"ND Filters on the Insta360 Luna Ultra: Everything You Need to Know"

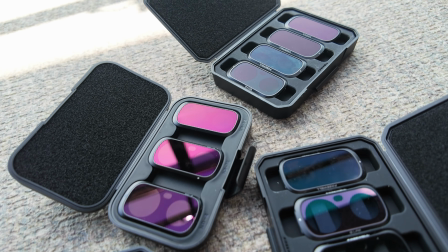While there are many kinds of lens filters available for the Luna Ultra, if I could only carry one type, it would have to be ND filters.
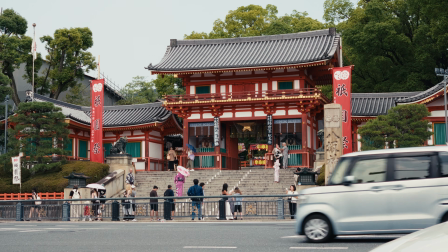They may look like a fairly simple accessory, but they fundamentally change the way movement is rendered in your footage.
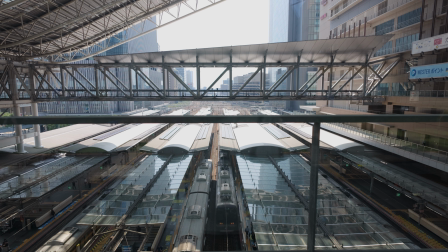Used in the right situations, they can make shots feel smoother, more natural,
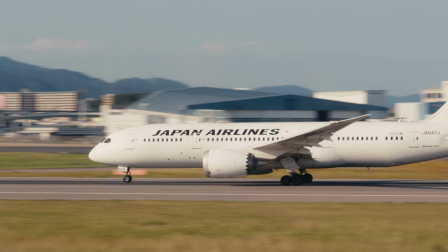and more cinematic in a way that's extremely difficult to replicate in post.
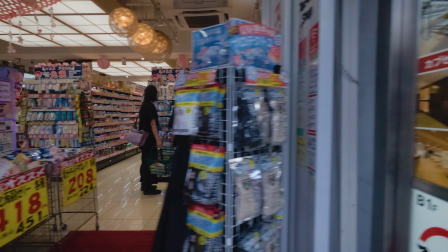And because of the way the Luna Ultra is stabilized, it's especially well suited to taking advantage of them, a point I'll come back to later.
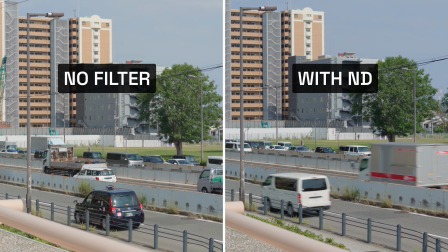So in this video, I'm going to explain why you might want to use ND filters in the first place,
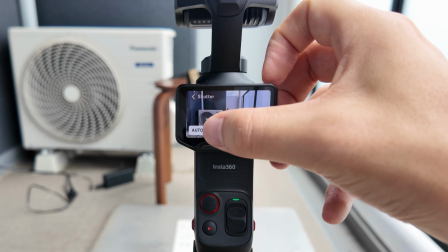when they're actually worth using, and how to use them specifically with the Luna Ultra.
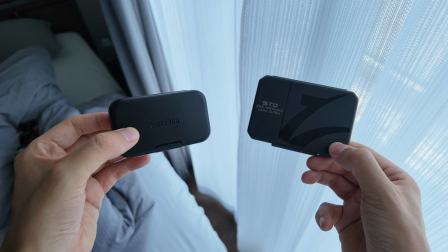And if you are looking to buy a set, I'll finish with some important things to consider before choosing one.
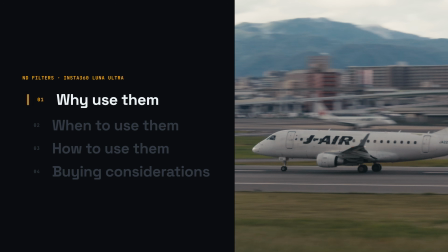So if you're wondering why you would use ND filters in the first place, the simple answer is motion blur.
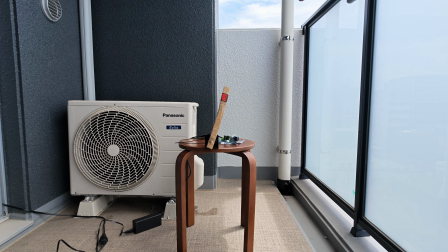Video is essentially a series of still frames played back in rapid succession. When every frame is extremely sharp, movement can look harsh or choppy.
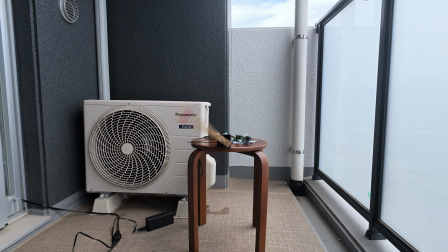A natural amount of motion blur in each frame helps bridge the movement from one frame to the next, making it feel smoother and more fluid when played back. It's also how motion is commonly rendered in movies and high-end TV productions, which is why we tend to associate it with a more cinematic look.
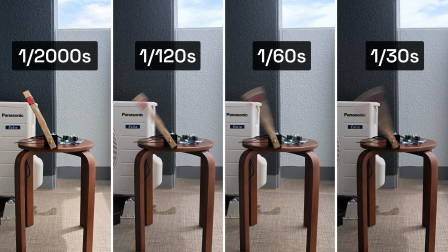In order to achieve that blur, you need to use a slower shutter speed and allow each frame to record movement over a longer period of time. The problem is that a slower shutter speed also lets more light into the camera.
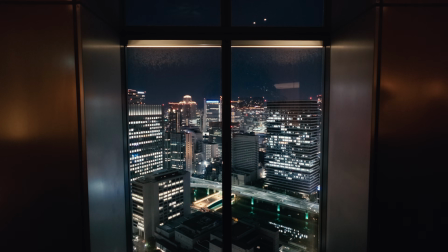So unless you're filming at night or somewhere fairly dark, your image will quickly become overexposed. And this is where neutral density filters come in.
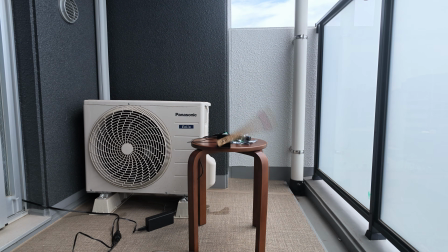They essentially act like sunglasses for the camera, reducing the amount of light reaching the sensor so you can use a slower shutter speed without blowing out the image. Now, I often get comments asking if motion blur can simply be added in post.
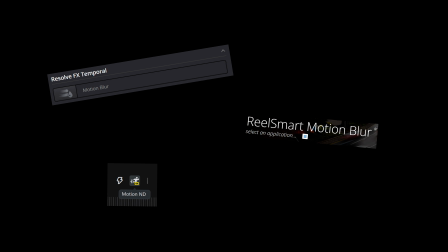And while there are tools that try to simulate it, the results just don't look as natural as real motion blur
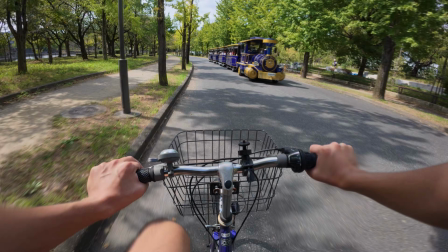and can introduce some very obvious artifacts. I can understand faking motion blur on electronically stabilized cameras,
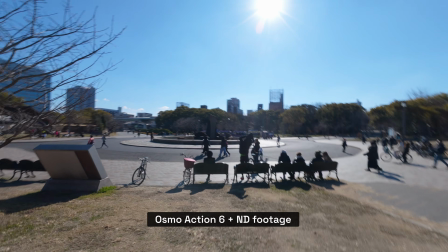because on those, slower shutter speeds can cause jittering and smearing in your footage.
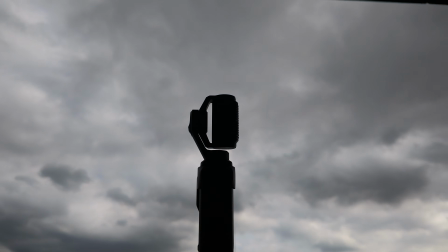But the Luna Ultra really is built for ND filters. It uses a mechanical gimbal rather than electronic stabilization,
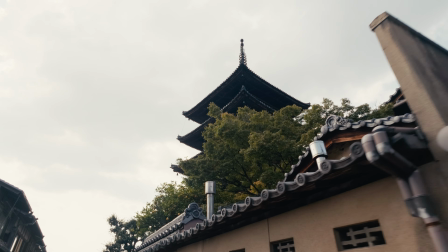so you can shoot at slower shutter speeds and get clean, natural motion blur without running into any of that.
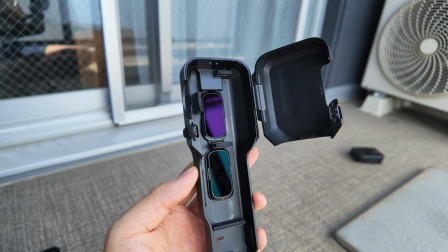So to sum up, an ND filter is simply a tool for controlling exposure. It doesn't create motion blur by itself, but it gives you the freedom to use slower shutter speeds in lighting conditions that would otherwise overexpose your footage.
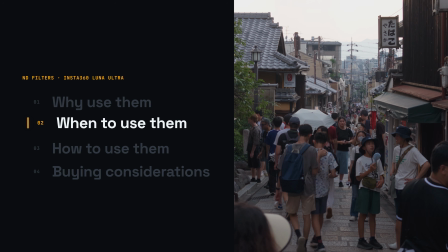So now that we know what ND filters are for, the next question is, when should you actually use them? Of course, if you've already decided that you want motion blur, the answer is straightforward. Use an ND filter whenever you need one to keep your exposure under control.
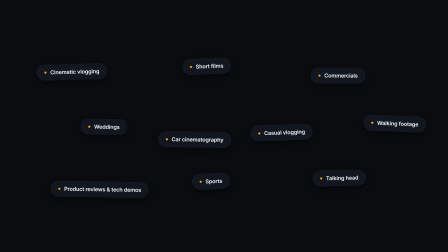But what I actually want to talk about is when you might want motion blur in the first place, because while a lot of people rave about it, it definitely isn't essential for every type of footage. Even on this channel, where I talk about ND filters all the time, I usually don't bother with them for product reviews or talking head shots.
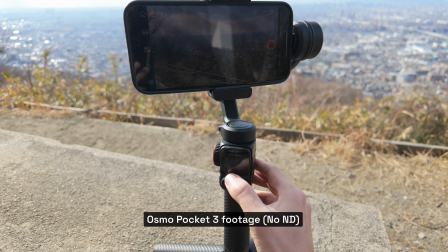They add another step to the shooting process, and for everyday content,
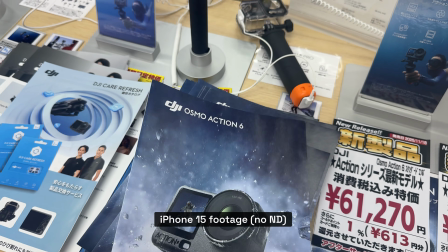I often prefer a more casual and conventional vlogging style over something that feels deliberately cinematic.
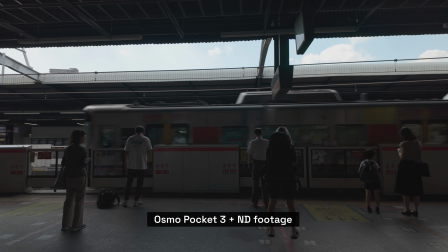When I'm traveling, however, I usually want to come home with footage that I can turn into something more filmic.
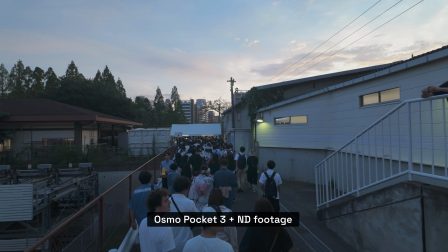So in those situations, I often do use ND filters because natural motion blur is an important part of achieving that look.
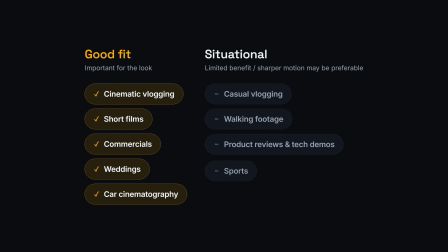Ultimately, using an ND filter is a creative choice. Whether it improves your footage is subjective and depends entirely on the style you're trying to create. And finally, motion blur also unlocks some specific creative techniques like whip pan transitions between scenes
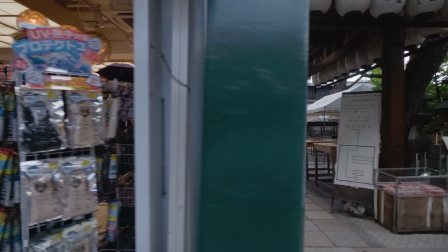or seamless wipes that use the blur to disguise the cut. These aren't techniques I use particularly often, but they're an example of motion blur being used as a practical tool and not just for the look.
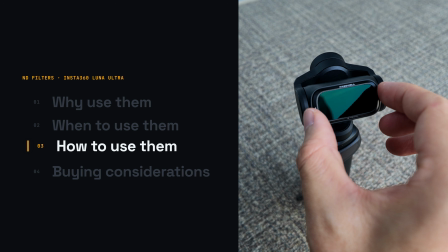Now that we know what ND filters are for, let's go through a practical demonstration of how to use them with the Luna Ultra.
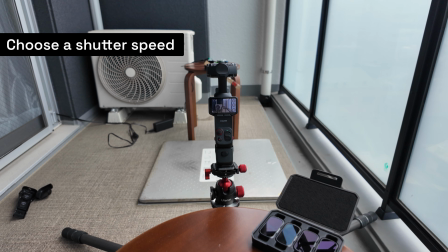Before I even touch anything, the first thing I need to do is choose what shutter speed to shoot at, because that's exactly why we even have these ND filters.
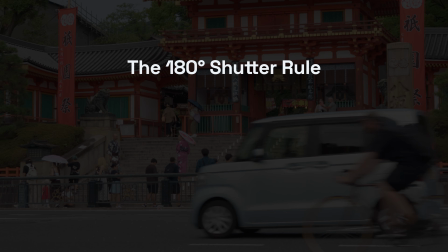For a natural looking amount of motion blur, we can follow the 180-degree shutter rule, which means setting the shutter speed to roughly double the frame rate. At 24 FPS, that's 1/50th of a second, and at 30 fps that's 1/60th of a second.
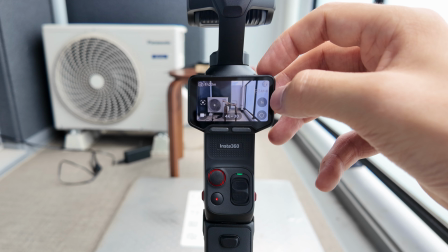Since I'm shooting this video at 30 fps, I'll swipe in from the right of the screen,
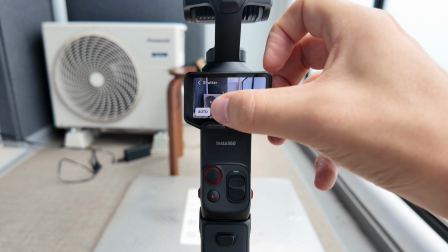open the exposure settings, and lock the shutter speed to 1/60.
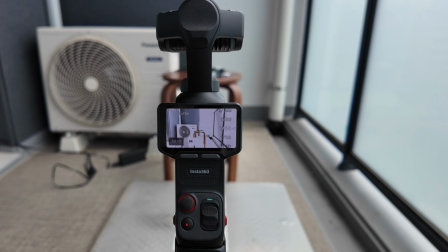And as expected, the image is now heavily overexposed, so it's time to add an ND filter.
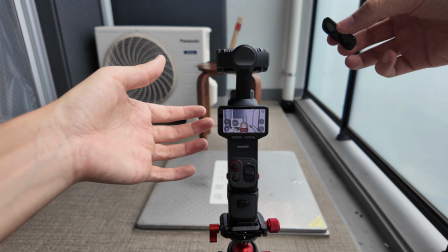Because it's a bright day but I'm not in direct sunlight here, I'm going to try the ND32.
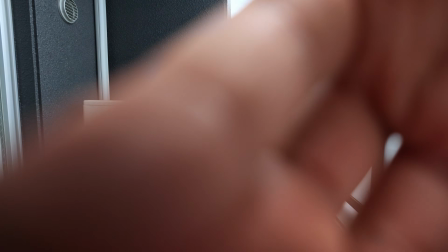As you can see, the exposure is much better now.
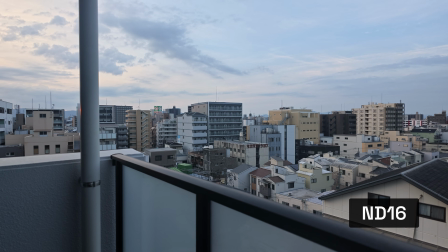In softer light, a weaker filter like the ND16 may be more appropriate,
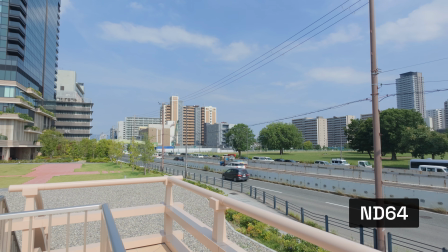while if I were shooting out in full sun, the ND64 might be a better choice.
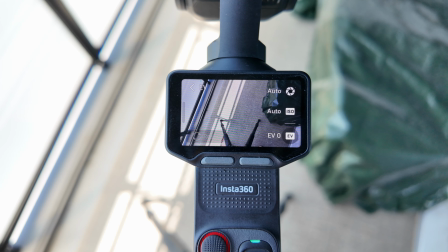You can leave ISO on auto, as I have here, or set it manually. There are quite a few technical considerations here, so I'll include a fuller explanation in the description.
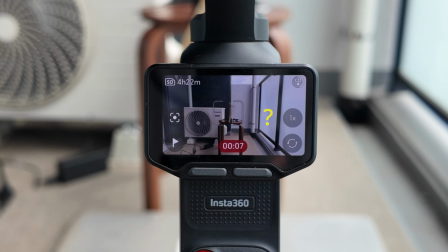Unfortunately, the Luna Ultra currently lacks a live EV readout, so you have to judge exposure by eye.
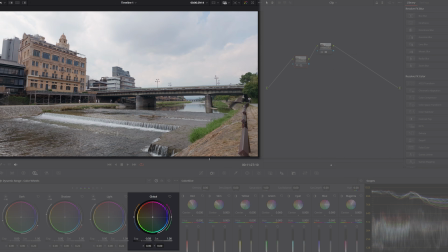You don't need to get things absolutely perfect, since there is room for adjustment in post,
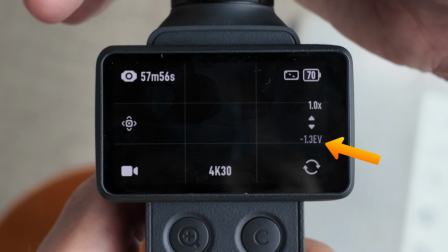but having a live EV value like the one on the DJI Osmo Pocket would remove a
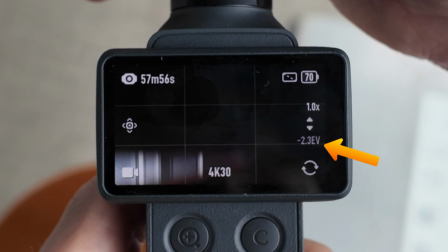lot of the guesswork and make it much easier to expose consistently between different scenes. So I'm really hoping Insta360 has this in the future, along with some way to see what ISO the camera is using when auto ISO is enabled.
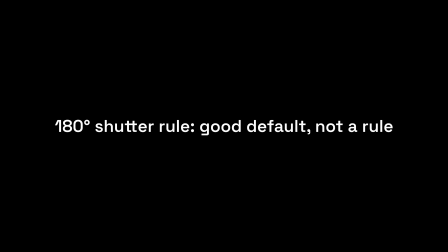One final thing to remember is that the 180-degree rule is only a guideline and doesn't need to be followed strictly.
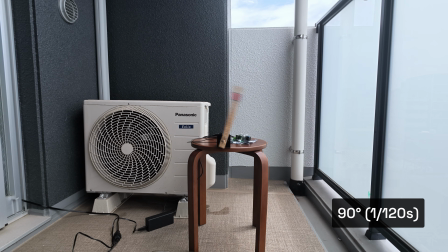Faster shutter speeds produce sharper, more staccato movement, while slower speeds create a dreamier,
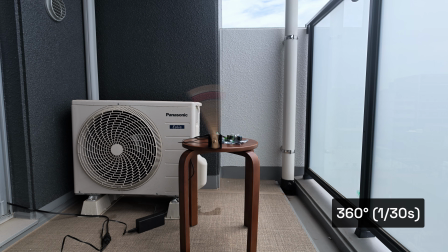more heavily blurred look, so you can adjust it depending on the effect you want. So hopefully you now have a solid idea of what ND filters are for and how to use them.
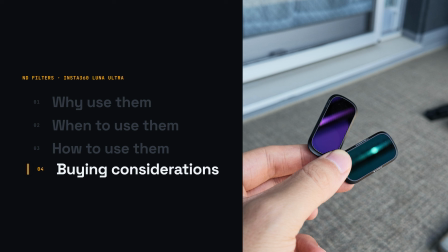To finish, let's go through a few things to consider when choosing a set for your Luna Ultra.
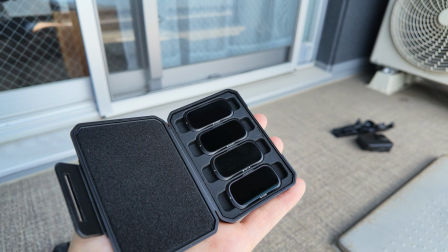So far, I've tested this set that Freewell kindly sent me for review, as well as these official Insta360 filters which I bought myself.
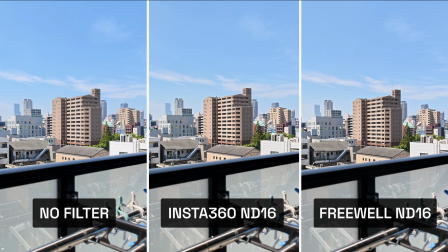And honestly, from an image quality standpoint, I couldn't see any meaningful difference between them.
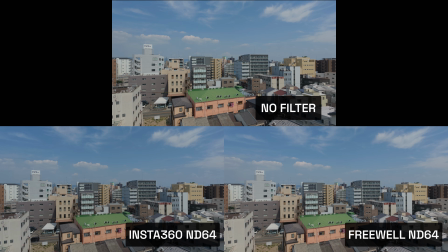Neither set introduced a noticeable color cast, even with the strongest ND64 filters.
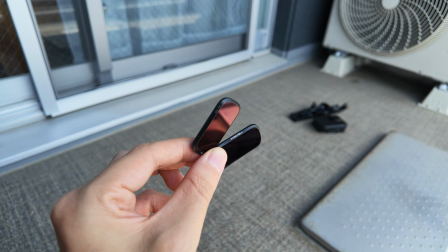They're very similar in most other respects too, both have a groove on the side to make them easier to remove,
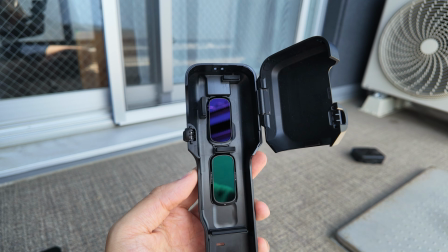both let the gimbal close with a filter attached, and both fit into the storage slots on the camera's protective cover. So the main difference is the number and selection of filters you get.
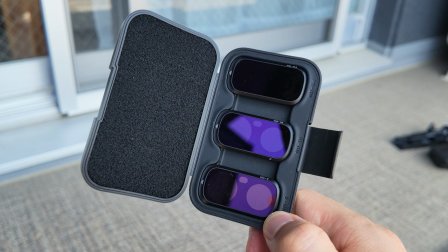The Insta360 set includes ND4, 16 and 64 filters, giving you 3 in total.
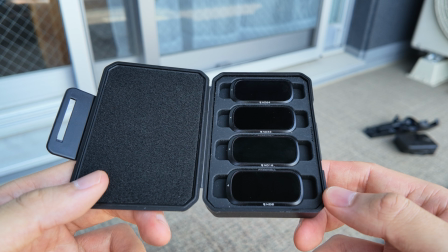The Freewell set includes ND8, 16, 32 and 64 filters, giving you 4. Now, I haven't been using ND filters with the Luna Ultra for very long, so I can't yet say which combination will suit my shooting best.
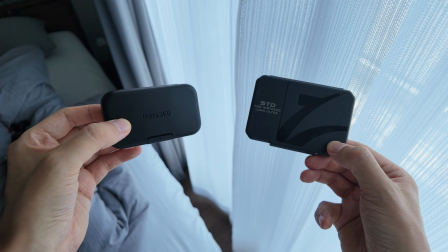But so far, I'm leaning towards Freewell selection being the more useful of the two, if following the 180 shutter rule.
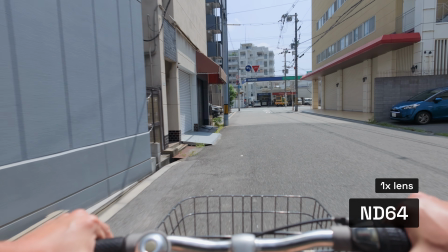Since it's summer, the ND64 has been absolutely essential on really sunny days.